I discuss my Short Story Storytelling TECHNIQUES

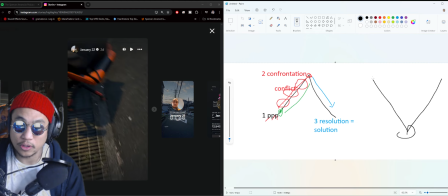(24:58)
So down here would be the devil, up here would be you, and you go down to the sea, the devil, you go down into hell, and you find it. You find the conflict, you find the demons, you find the devil, you fight down here, right?
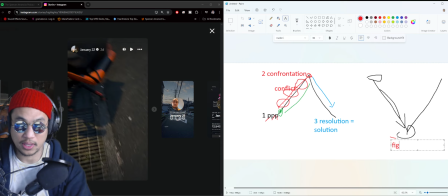(25:14)
So you fight down here, and then you rise back up into heaven, right? Which is a climb out, right? It's a climb out of there, which is a feeling of climbing, right?
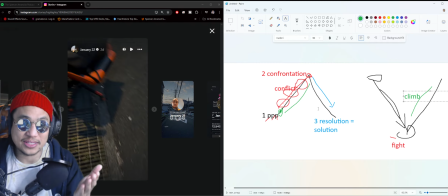(25:29)
So you're trying to escape, you're trying to get out of hell. And that's what I started to learn, that if there is no conflict, like the same conflict that like, oh, I'm fighting someone, or if there is no confrontation, like I'm not meeting anyone, the
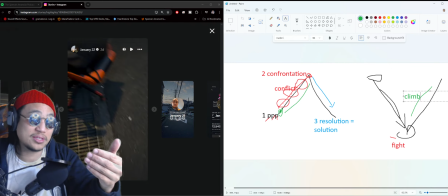(25:46)
journey into hell to fight the demons, to fight the devil, and then climbing out of it, the escape, right? Sounds way more magnificent than to come down here into the resolution solution. Here you climb out of hell and you escape it.
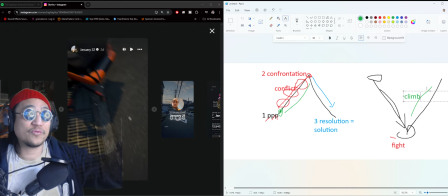(26:02)
And that right there has been helping my storytelling go even further, because in here, I am slowly trying to get out of hell. Watch.
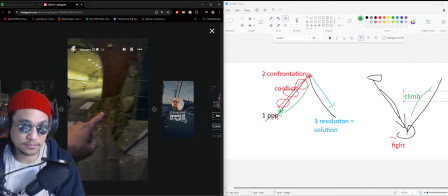(26:15) Go up this hill, or go through this tunnel, but there's like no walking space in the what?
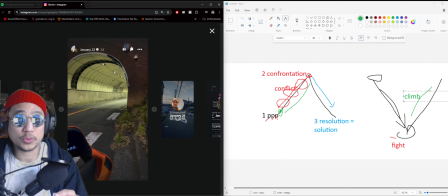(26:27)
So here I clearly show that there's a conflict between climbing up a mountain, one of these, or going through a tunnel. This is a confrontation. Remember, I have to choose. I make a choice. I'm struggling here. I'm trying to climb out of it. I'm fighting the devil right now.
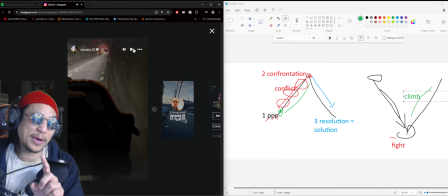(26:48)
So I end the shot facing the mountain, but then I start the next shot in the tunnel.
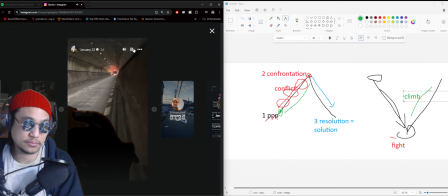I make the shot long on purpose, almost like 60 seconds long,
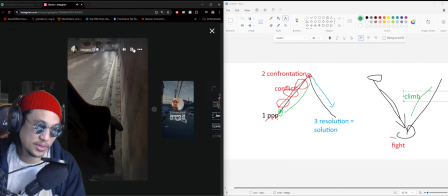(27:08)
giving you an idea that there's no safety, right? That there's no safety, there's no walkway.
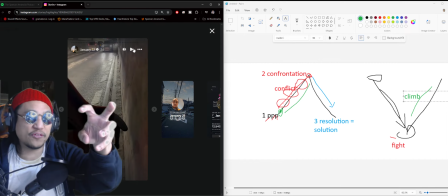(27:14)
I'm in the center, right? It's dark, there's only a few lights. I'm pushing this by the top.
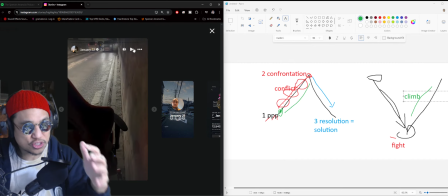(27:20)
I'm like holding, it's rattling, the floor is dirty. It's just a grimy situation.
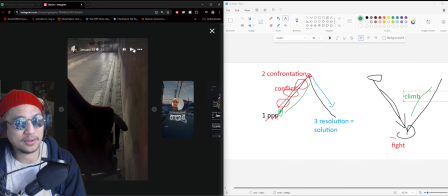(27:24)
It is not a fun time. Clearly, I'm not laughing. We're not having a good time. This next shot shows danger, right? It's showing suspense and danger. Fools are driving so fast. Watch. This first person slowed down a little bit, but people were speeding up.
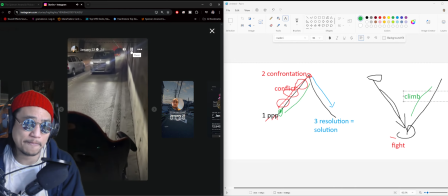(27:39)
It was crazy.
Slow down. Thank you very much for your kindness.
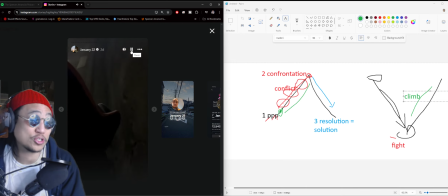(27:44)
Right? And then I shifted the camera. I know, right? They were still pretty close. Then I shifted the camera on purpose.
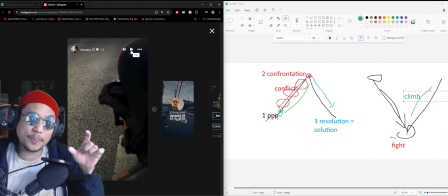(27:50)
After I saw that person move, it gave me an opportunity to see the gap between me and the car. So as soon as I saw the gap between me and the car, I knew I could move the camera a little closer to gain more perspective and suspense. So it's closer to the danger, and you can feel how terrifying it was, me pushing this chair here.
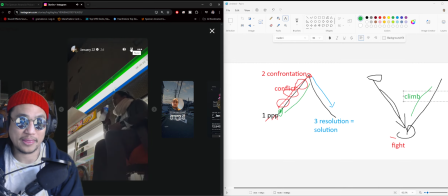(28:14)
That's super close. You saw that, right? That was crazy close. Now, of course, you need a little bit of comic relief, some jokes. And what better, right?
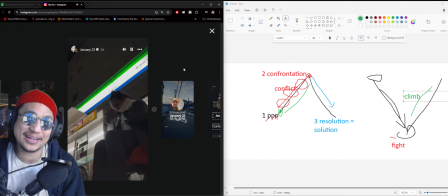(28:26)
This guy, you stop by the convenience store, I pick up a drink, a small snack, right?
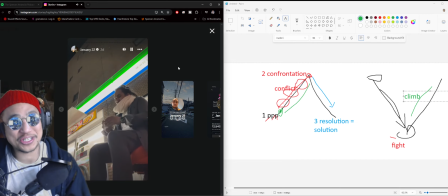(28:35)
So I know for sure, and I'm sitting in the chair, right? So like, now the suspense is building up, right? You're like, oh man, is Spencer gonna do it? Can he make it? Can he survive? Right? Like it has this like build up, this massive build up where you're like, whoa, like what is this tunnel?
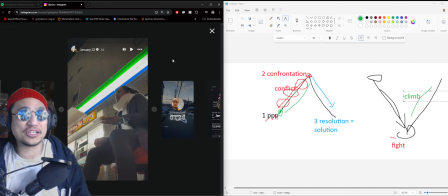(28:54)
These guys are going crazy. Like this dude, what is going on? And then next shot, I'm just chilling, taking a break. Like, man, what am I doing in my life? What am I doing? Right?
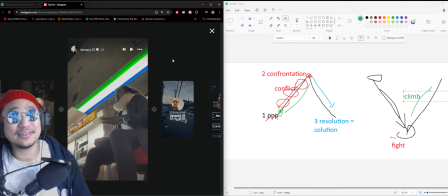(29:06)
That is like your, you slayed the dragon, the demon. You fought the biggest conflict. This is the come down here, or for me, this is the climb up. I was right next to my house, so I knew exactly where to.
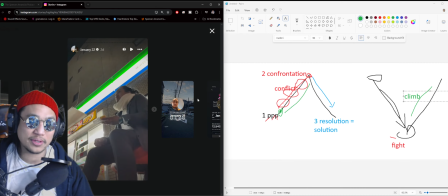(29:22)
I was like, I live like, I don't live too far from it, another 5 minutes or something, and I was like, like this is gonna be hilarious. Like I knew on purpose, right? I wanted a better camera angle, but I needed to capture 3 things.
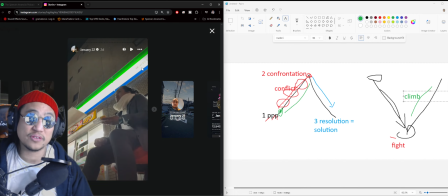(29:39)
I needed to capture this light sign here, which is a very popular color of a convenience store called the Family Mart. I needed to capture the door, right? I waited until somebody was walking in and walking out, right?
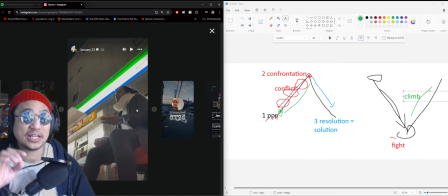(29:52)
And then I'm sitting on the chair. I needed to make sure those three were visually seen, and this was the only camera angle that had all three showing, right? I know it's ominous, but I did have this leading line, and I had half of the space here open and half of the space here covered as well. So it's still 50-50 when it comes to like the camera angles, right?
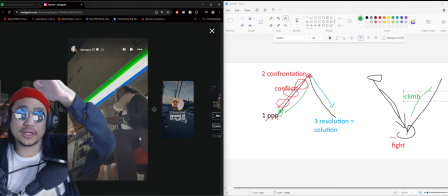(30:10)
This is pretty nice. I like it. Not like
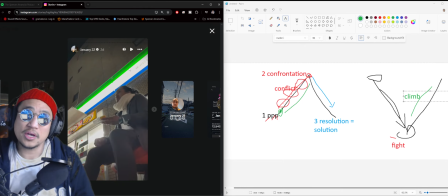(30:16)
that, right? This leading line here, it's pretty nice, right? So you can see that this is cut in half. I'm sitting here on the lower half with the camera on the lower half, which I think I should have been on the top half, but I needed to capture the door opening and closing.
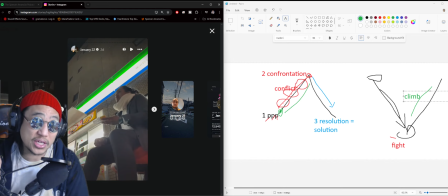(30:30)
I needed to show these powerful lights. I needed to show me drinking, because that's a very natural like idea. Like, you can't tell what I'm eating, but you can know, you do know what I am eating. You don't know what it is, but you know I am, right?
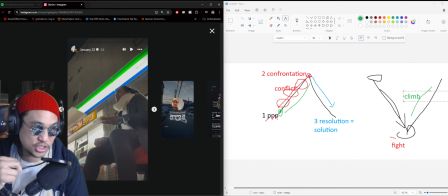(30:45)
But a drink was very clear, and I needed to make that shot so clear that I'm at some store. There's someone coming out of it. Like, everything's on purpose. This was not an accident. I'll do it again.
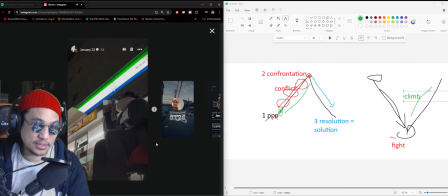(30:59)
The drink, the door open, right? As a human, everyone feels this, right?
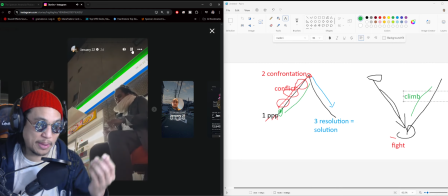(31:06)
I get my snack. I make sure that it's in my palm so the steam is revealed, right? That this is a hot meal on a cold day. Watch this. You see the steam? It's perfect. I got a little bit of cheese. See all the steam? I keep all these garments on to make sure that you know that it's cold.
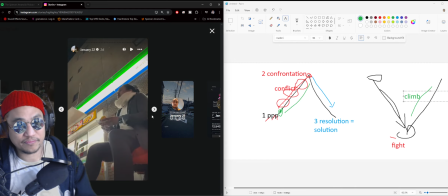(31:25)
It's freezing. Then the next shot, I start to wrap it up. I get to the bottom of the solution. I get to the top of this climb with one more POV.
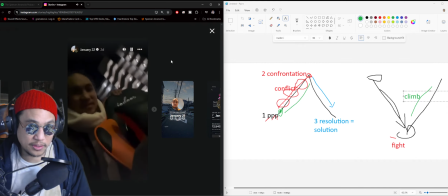(31:37) 10 more minutes. 10 more minutes, and I'm almost there. I can see it now. Almost home.
Now I have a little bit of joy. I have a little bit of comfort.
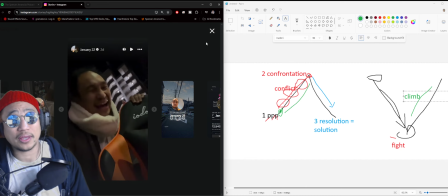(31:48)
You see the hero rejoicing, right? The finish line is near. The finish line is right there. I'm having a good time. The suspense is already over. We're on the come down. I purposely slipped it, and here we go. We switched to third person point of view.
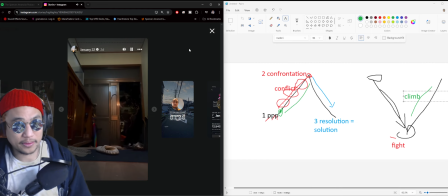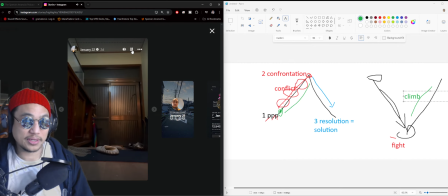(32:21)
Now, if you notice, I didn't need any words there, and then the chair is right here.
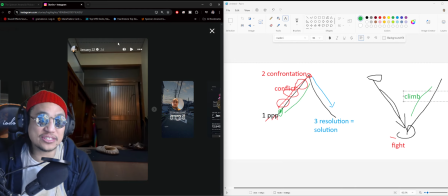(32:30)
So that was a nice finish of me getting to the bottom of the mountain. Right? I don't have to tell you I got home. I don't have to tell you that I got home, right? Actually, speak louder in words here. I don't have to tell you I got home. You know I rolled this in the crazy place. You know it was a 40-minute roll.
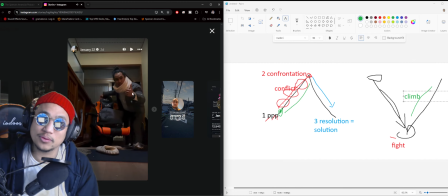(32:46)
I should give you the thumbs up. You boys having a good time. We made it. We made it to the bottom of the hill. We made it out of hell. We're back. We're back, baby.
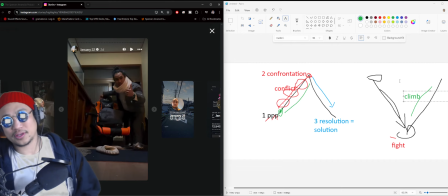(32:56)
So yes, guys, this was perfect, I guess, my masterclass in short storytelling, in my new storytelling technique. I think I'm going to change my title. I don't like that title. I'm going to call this my IG class short story masterclass techniques.